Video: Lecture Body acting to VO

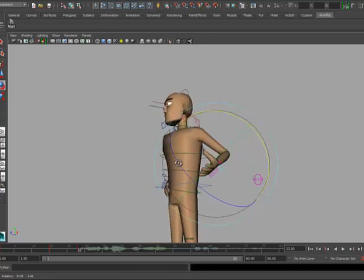And I'm not going to do it all the way to detail, but this is the time where you put the effort into making the hands,
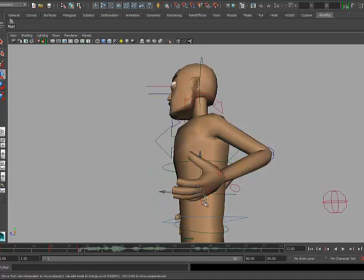because the communication is going to come through the body, through his hands, through his facial expressions.
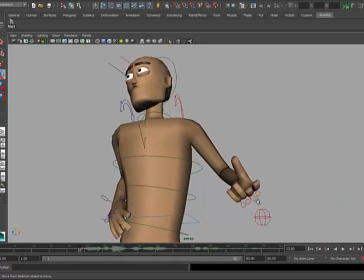The lips, obviously, is him talking. You want that to look good, but most of the communication, most of the information you will transfer over to the audience is going to be from his body posture.
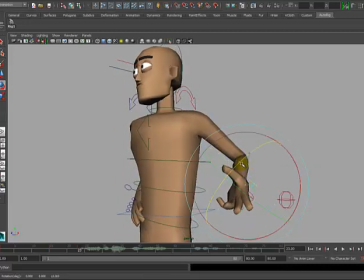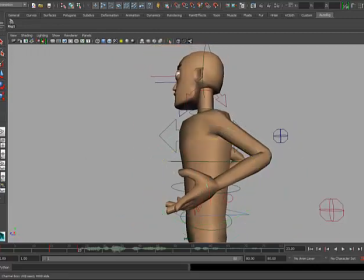So make sure you got that to a point to where
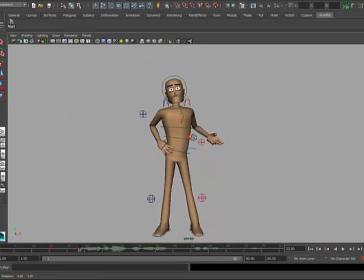you want to make sure you make clean, recognizable poses and interesting poses. So that's the first pose I'm going to throw out.
You mind if I give you?
So all of this is pretty fast, but I'm going to sort of flesh out my poses first before I work on my timing.
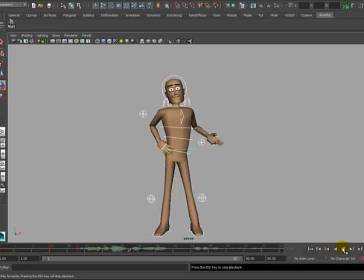You mind if I give you a?
So he says, "You mind if I give you?" And then when he goes to this, when he says "give you," I want to start changing, putting his hand up a little bit, going on to my third pose.
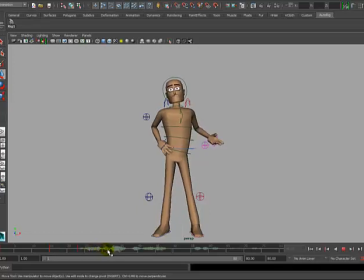So you can say, "So you mind if I give you?" And then right when he says a bit of advice, I want to. And right when I give you, You mind if I give you a right in here, I want to start going to his second pose, which I want to start bringing his hand up.
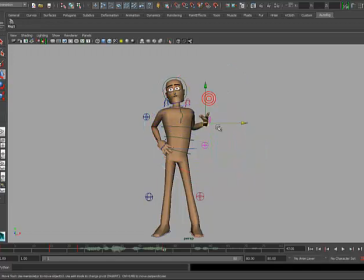This sort of gesture, like a bit of advice, but I want to bring it a little bit forward. Change his chest posture just a little bit.
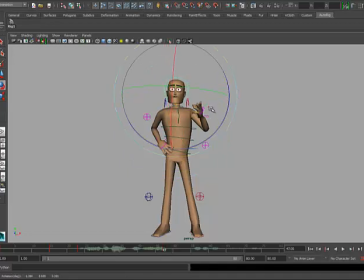Go in, update his fingers.
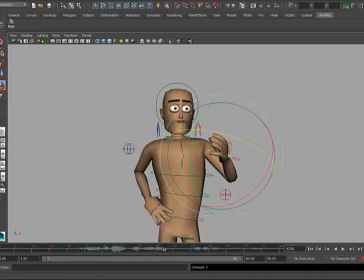And I could do a lecture all about fingers because that's a really important thing as well, which I probably should have because it's very important. Oops, I can't get those to sort of rotate the way I want it.
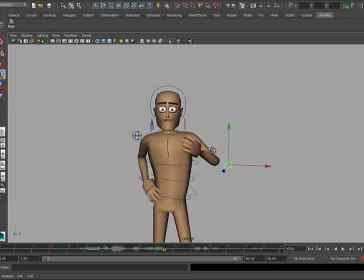You mind?
And see how the pose starts going right here? I'm going to hold this pose just a little bit longer, so I'm going to copy, middle mouse click, hold, drag to about right there.
I give you a.
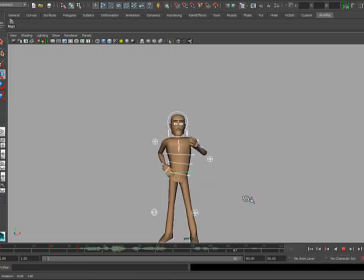You mind if I give you a bit of advice? You mind if I give you?
So I want to have him sort of look at his hands, so it's what he sort of feels like he's sort of thinking, because he doesn't want to come off sort of like, I guess, arrogant about what he's about to say. So he wants to make sure he's saying it right.
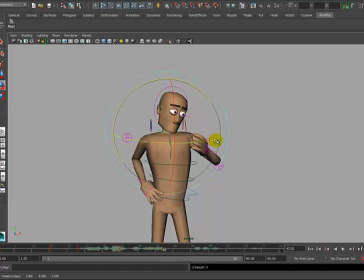So I'm gonna have him look at his hand, his fingers, sort of like to sort of gather his thoughts, like to gather his courage type thing.
Bit of advice.
So I'm gonna have him hold that pose to about 53.
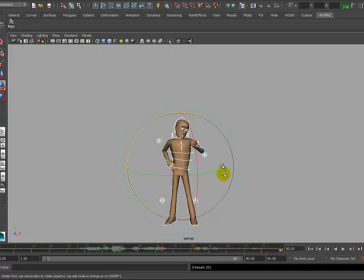Bit of advice.
And so he says, when he says a bit of advice, I want to sort of go back to this pose. So on the middle mouse drag, kick back on that pose. I started having it hit at 70.
Bit of advice. I give you a bit. You a bit of.
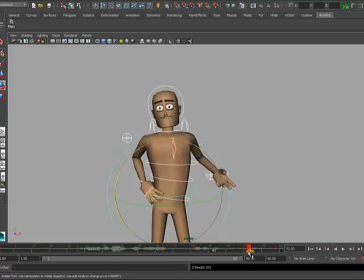Actually, gonna have it sort of hit sooner. And this is why even in posing, you want to try to keep all your keyframes on all your keys or on your controller, so you can easily move them around like so.
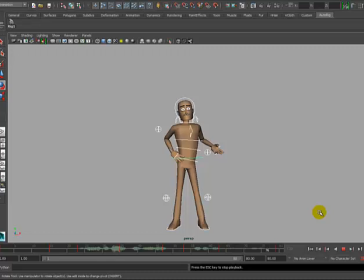You mind if I give you a bit of advice? You mind if I give you a bit of advice?
Now, one thing I'm doing is I'm going back to this pose back here, but I don't want to have that exact same pose because this looks like he's doing the same thing.
So You mind if I give you a bit of?